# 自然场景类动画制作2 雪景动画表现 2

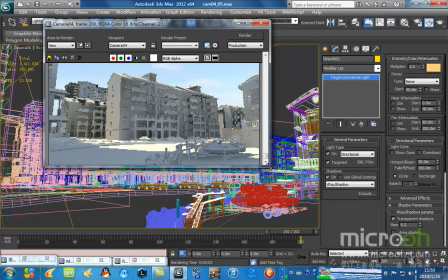749s
现在普遍是我把灯光角度抬高了以后
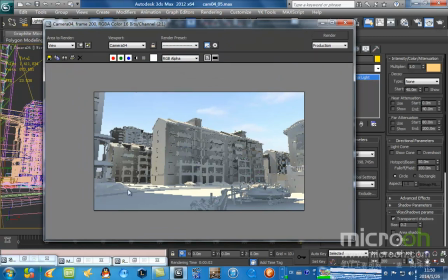752s
它普遍偏中午的一种感觉阳光是可以被照射到这些地方的因为它已经偏中午了这种感觉但是很显然它的主体面和它的正侧面
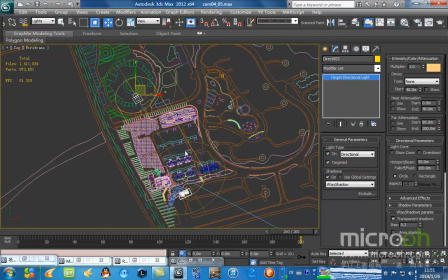766s
都没有分得很清楚所以说是这样的角度也是不可取的
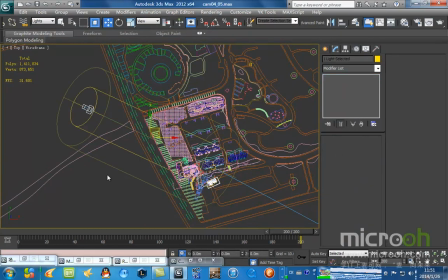773s
也是不是它可取的我们再微调一下
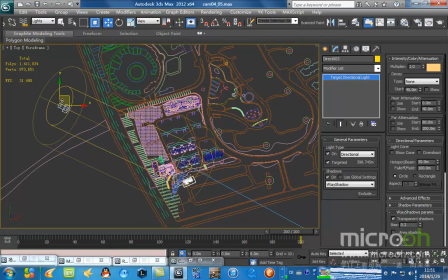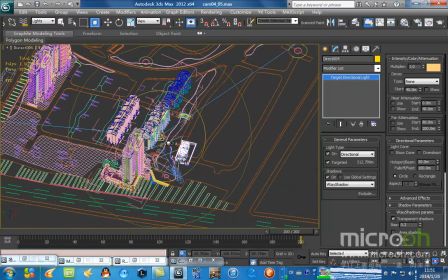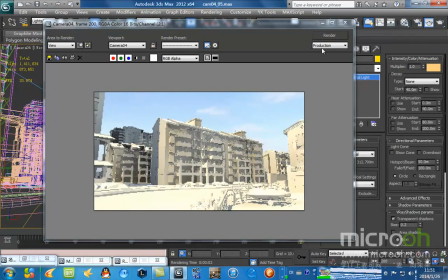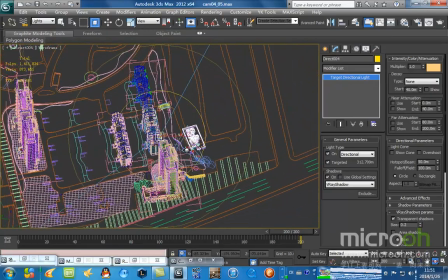804s
这样的感觉是不对的这样的感觉是不对的
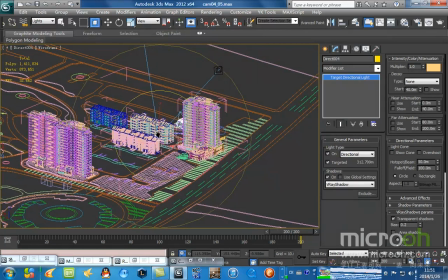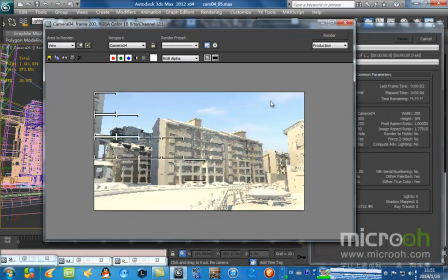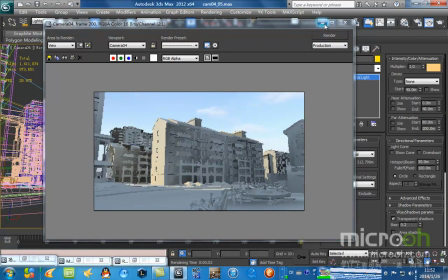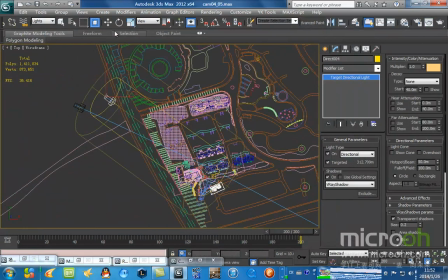826s
现在我们来看一下这个车光效果
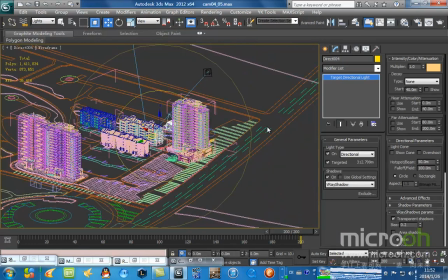将其光纤缩小一点点
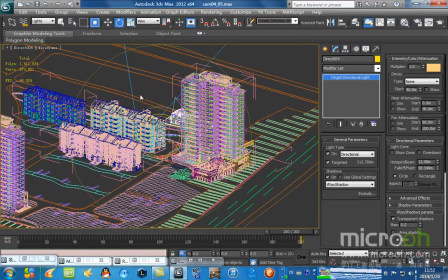841s
让整个冬天更有氛围整个冬天更有氛围再次看一下
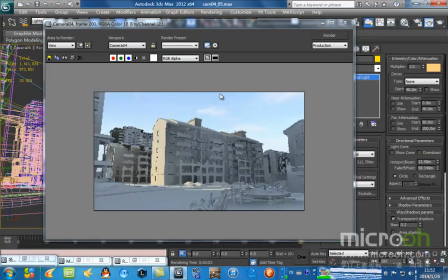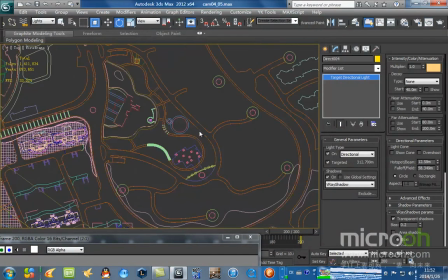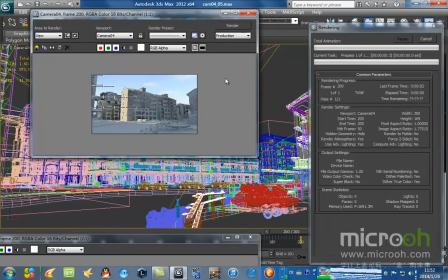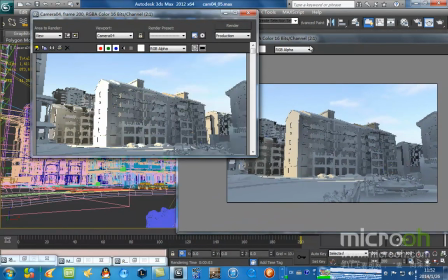864s
这张跟这张相比的话这张过于亮了这张过于亮了
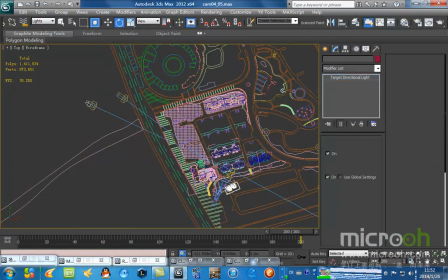这个不要
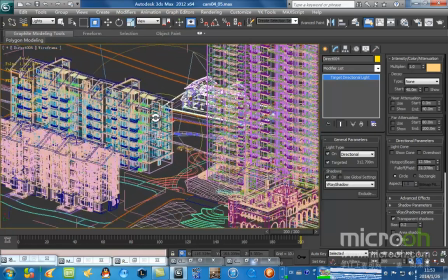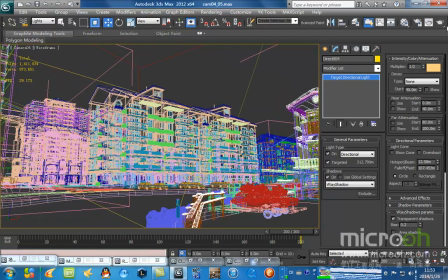891s
将它的衰点范围调大一点比较适合表现冬天的这种气氛
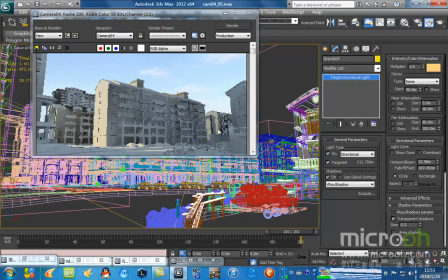898s
再衰点范围调大一点让这个地方充分的被阳光所照射
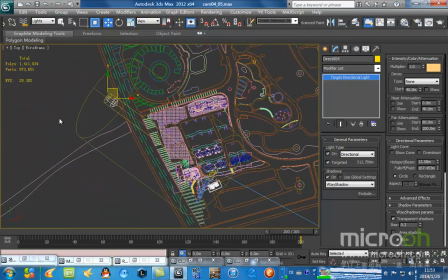903s
照射进来这样都是可以的现在我们再来对比一下这张
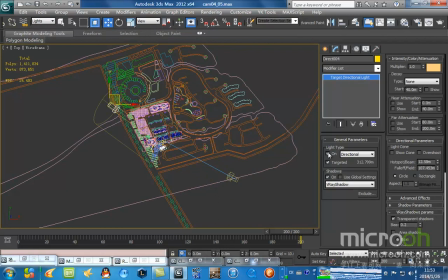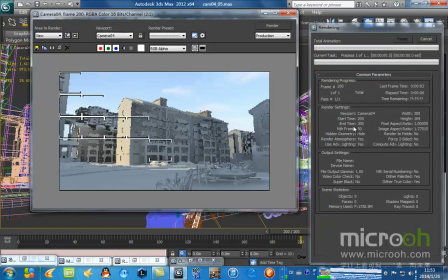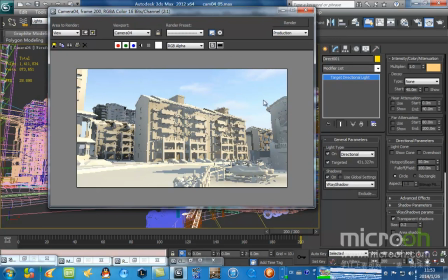919s
这张属于一个完整表现建筑结构但是没有一点冬天的感觉的这样一张图冬天的感觉来说是比较阴沉
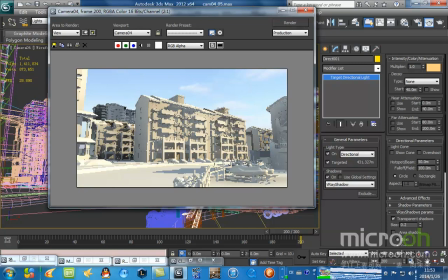932s
它的阳光照射的建筑的主体不是很多这样适合表现出我们的这种感觉冬天的这种气氛氛围出来所以说在这一个灯光上面
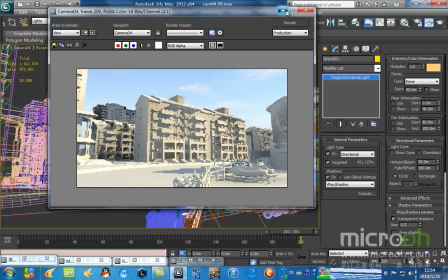945s
我们有一点就是有争议的就是大家会觉得这样一张图片的话这个灯光的角度是比较合适的但是这样一个角度做冬天的感觉是不是太不是太好这个通过多年的制作经验来说的话不是太好
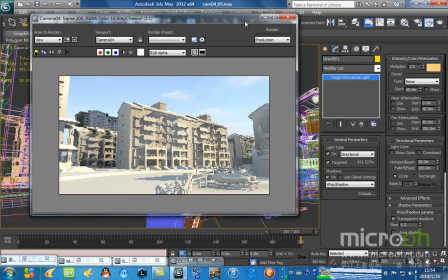965s
这个如果我们做的天气时段如果不是冬天的话
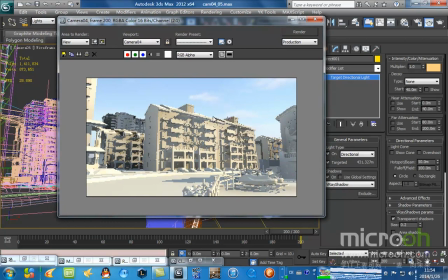971s
如果是其他天的话应该问题都不是很大那作为冬天来说我们还是希望他能够表达出冬天的那种冷军的气氛
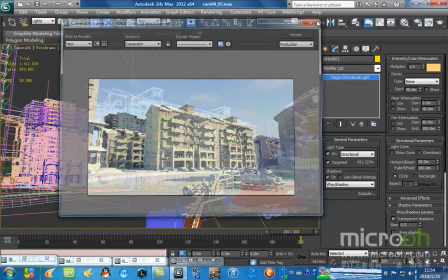979s
冷军的感觉所以说这张图包括这个灯光来说的话
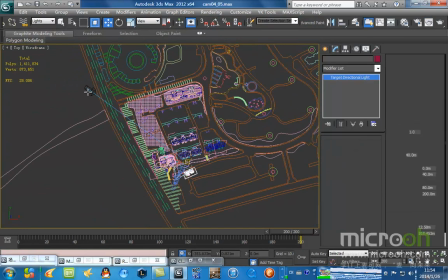984s
我们可以进行pass调进一个pass接下来对它进行一个调整最终我选的灯光的角度是打的一个侧逆光的角度